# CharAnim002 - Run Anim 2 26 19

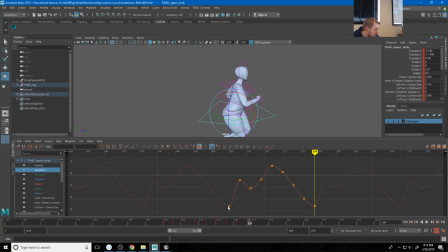41:07 At the end of this curve here, it just flows right back into the beginning of this curve here, right? And so that means if I go way back here to the beginning, I can just hit play, and it's just going to always play this cycle animation.
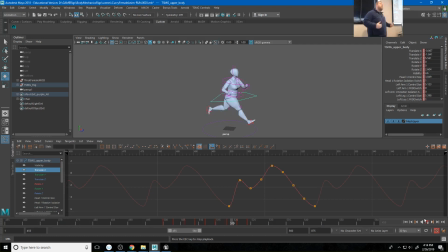41:26 What this will allow us to do is find areas where it's not cycling perfectly, right? It'll allow us to clean those up. Now, the other thing I want you to realize is this is an efficient motion, right?
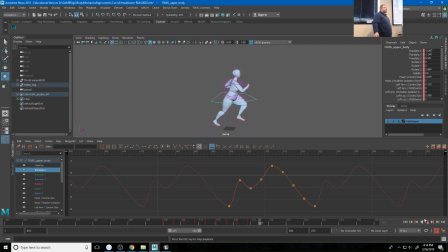41:40 Like I said, this is something that you've practiced for years, like generations or decades even. So we're not as sloppy at it as the 5-year-olds are. Even if like I'm not athletic, I still try to not waste too many of my calories, right?
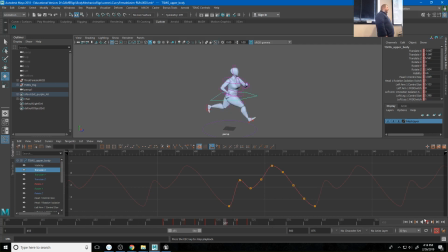41:59 That's just our habit as humans. And so we should expect that we're going to start seeing patterns in these curves, right? So if I choose my translate y, that's my character moving up and down, right? And you'll see that pattern is just this like wave.
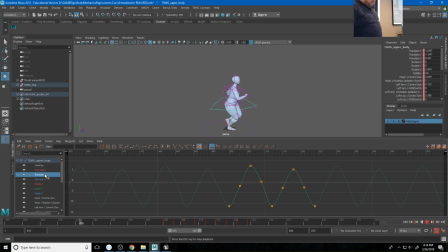42:16 Now it's not going to be a perfect symmetrical wave, but it is going to have like a very similar pattern. Like we have these low parts that hit at the same time. We have these high parts that both hit at these peaks. Maybe one's a little higher than the other, but that's okay, right?
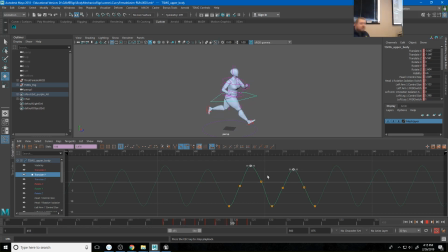42:33 I can adjust how this works just by playing around with these curves, right? I can choose these two keys here, which is how my character starts heading back toward the ground, and I could give her just a little bit more hang time in these two right here,
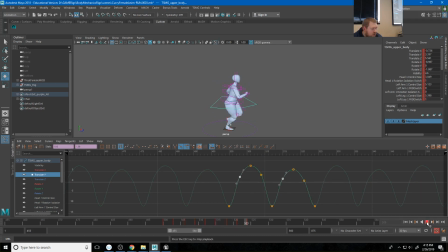42:51 right? And so now she's going to like kind of hit the ground a little harder. So you see that's got a little bit more like punch to the way she lands. The areas we want to watch out for are areas that seem to break that pattern.
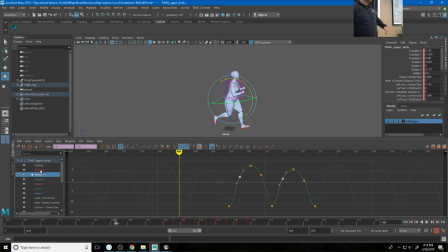43:07 And I will say, like, this is one of the biggest things that is a problem with cycles, right? Is if I go to my translate x, like that's not making a pattern, right?
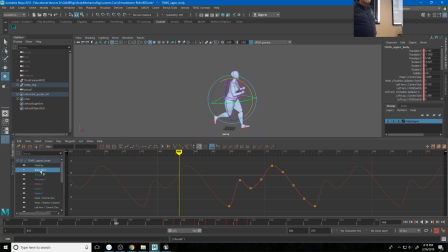43:23 Like that looks weird. Like what is this supposed to be doing? And so what I can do to clean this up is try to figure out what the pattern is. My translate x is my side-to-side motion, right? And so since I said my character's hips are going to shift from side to side with each step,
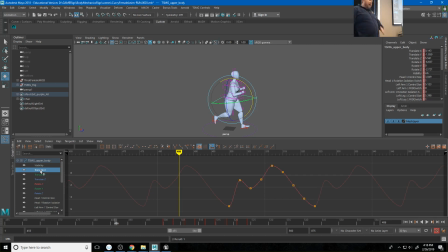43:40 I would expect that it has two values or two peaks and it's transitioning in between those. But I have this one errant keyframe here that's incorrect. So to fix that, I could probably go through here and do something like this, and this is going to feel a little bit more accurate, right?
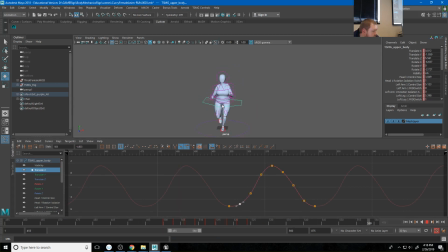44:01 And again, that's a very small shift, but it's going to make the side-to-side motion feel a little bit better. Right. You'll see this all over the place. My translate Z, she doesn't really go forward and backward very much. My rotate Y, though, like this curve just seems like a mess.
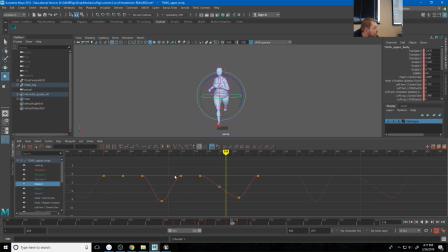44:20 Like what is it even supposed to be saying? And so I try to look for my pattern, what's happening here. My rotate Y is my character's forward and backward rotation. And so I think what I was doing when I was posing it is I was having her lean back just a little bit as she came in for her contact pose, right?
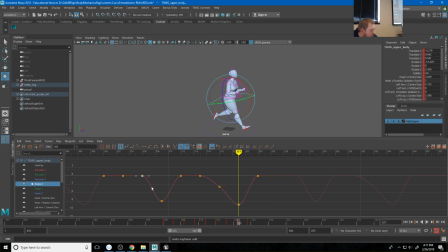44:38 I wanted this to be leaned back just a touch more. And so to kind of ease into that, I could start doing something like that. And now we're getting a pattern. However, we're still getting these flat points on the top here. So I could go in here and adjust that up, and now I'm getting more of a reasonable pattern.
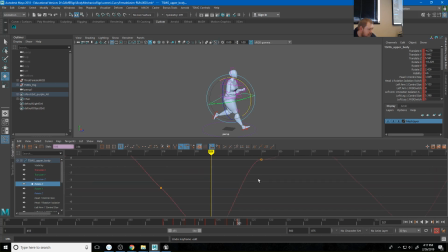44:58 Now here's what you'll see though, how I flow from the end of this into the beginning of the next one has a little bit of a flat spot. And that's why we do this, is so I can go in here now and make that flow even better. So I get something like that.